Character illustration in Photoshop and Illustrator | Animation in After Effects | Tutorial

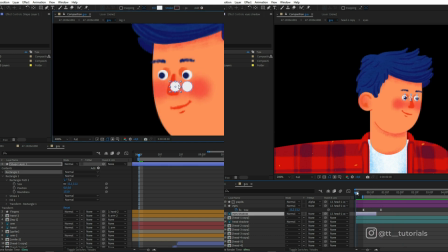The process might seem complicated, but I just create an eye layers, then create an alpha matte for pupils, and then parent the size parameter to the first eye layer to animate eyes with only one parameter later on.
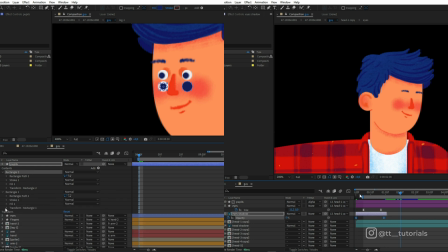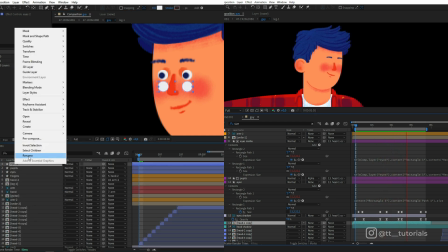By the way, I want to thank you all for watching this video.
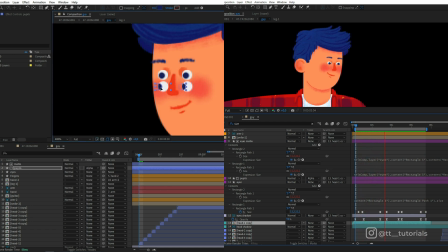If you like my content, you can support me by joining me on Patreon or hit a super thanks button below the video.
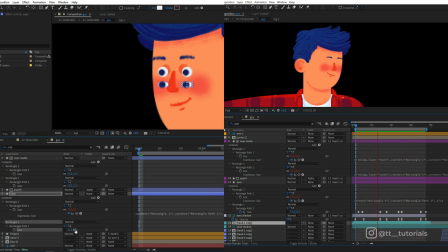Also, don't forget to press thumbs up, it takes only a second from you, but means a lot for this channel.
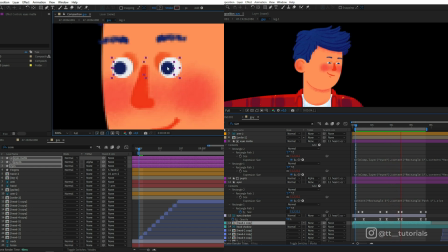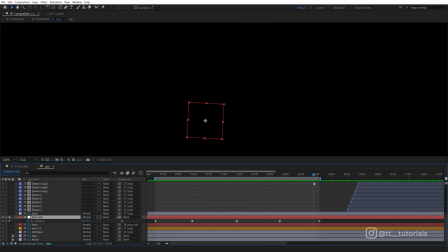Null object will apply a rotation to the torso. Since all layers are parented to the torso, I'll parent the torso to the null object.
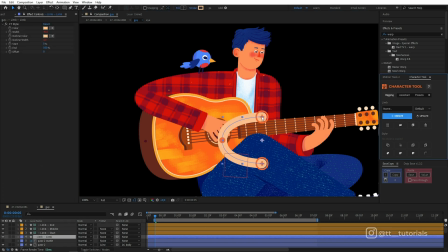It's time for a bird animation. I created pause using the character tool.
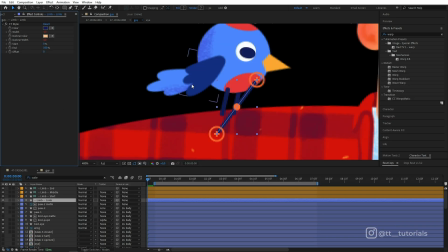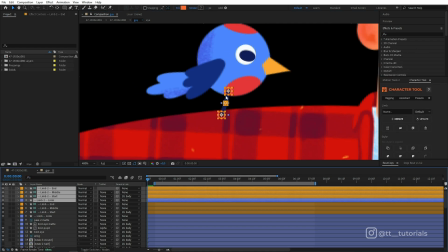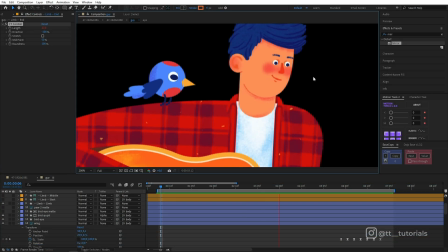The next step in this animation is a bird takeoff.
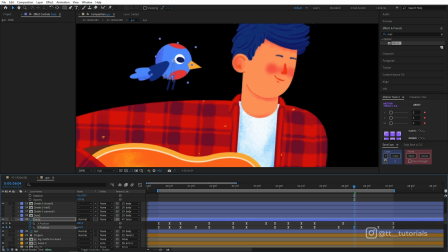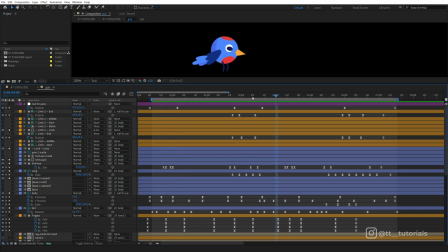Next, I add a tail animation so it would correspond with the bird movement. Now goes a beak animation.
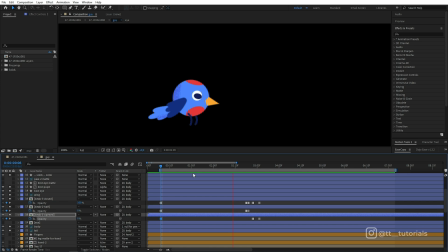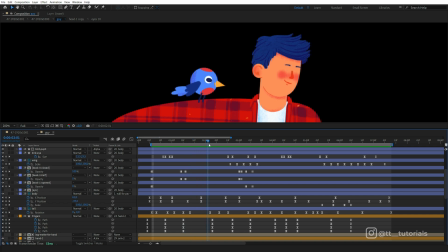This is the result, and you can see that I animated an eye using the same method as I did for a character's eyes.
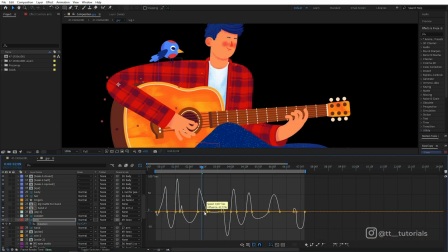Here I'm working on a grab editor a bit to refine the attack arm movement.
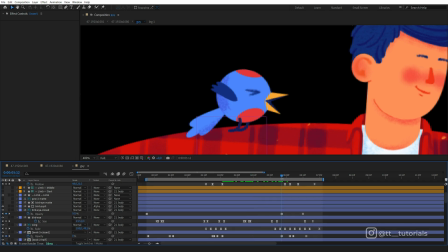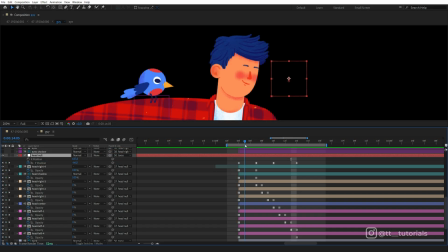Now let's begin with the head turnaround animation. You've already seen how I did it in Photoshop, and what you can notice is that I've added a null object and parented all head layers to it. Head null goes up and down, and this gives us an arc movement.
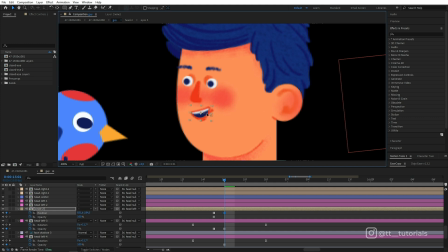Here you can see how I apply a face expression, animate a smile, eyebrows, and eyes.
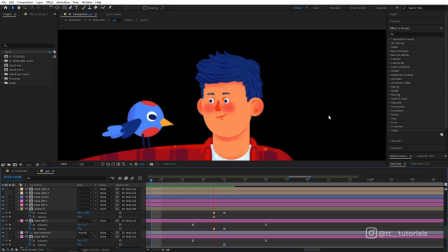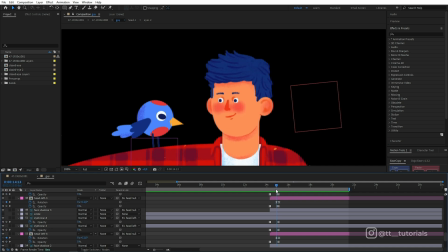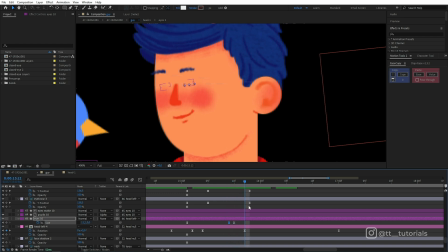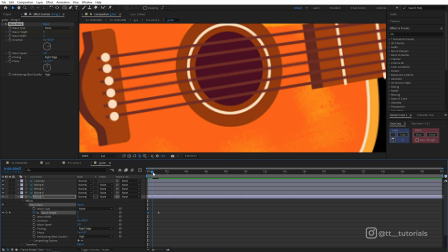When it came to strings animation, I began with one string, adjusted distortion and set keyframes, so it would distort right after the attack.
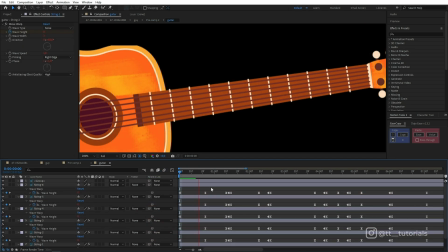Then I copied an effect to other strings and moved keyframes so strings would ring one after another.
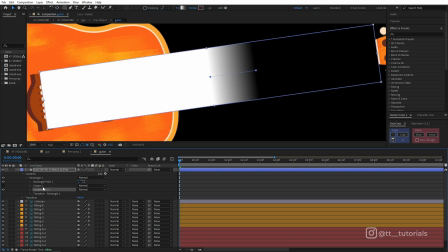Now we need an alpha mat because strings should distort only in the area of the attack.
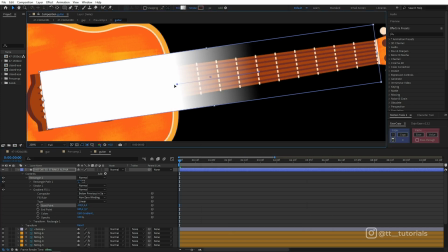And they should be still on the guitar fretboard.
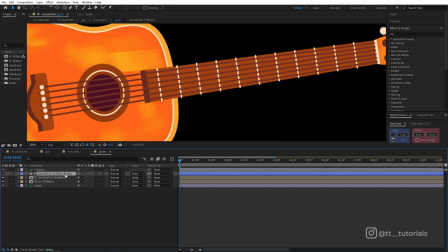We need to pre-compose both still and distorted strings, and then apply an alpha mat to hide and reveal needed areas.
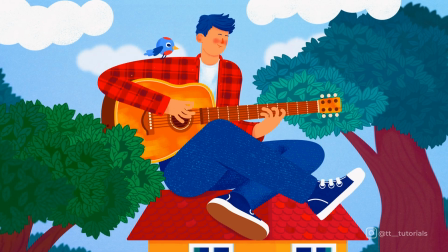In the end, I add slight movements to the surrounding scene, and that's it. This wasn't an easy one, but I did my best to explain the most important steps in this process. Let me know what you think, check out other videos on my channel, and don't forget to subscribe to get more tutorials from TNT. Thank you for watching, guys. See you in the next video.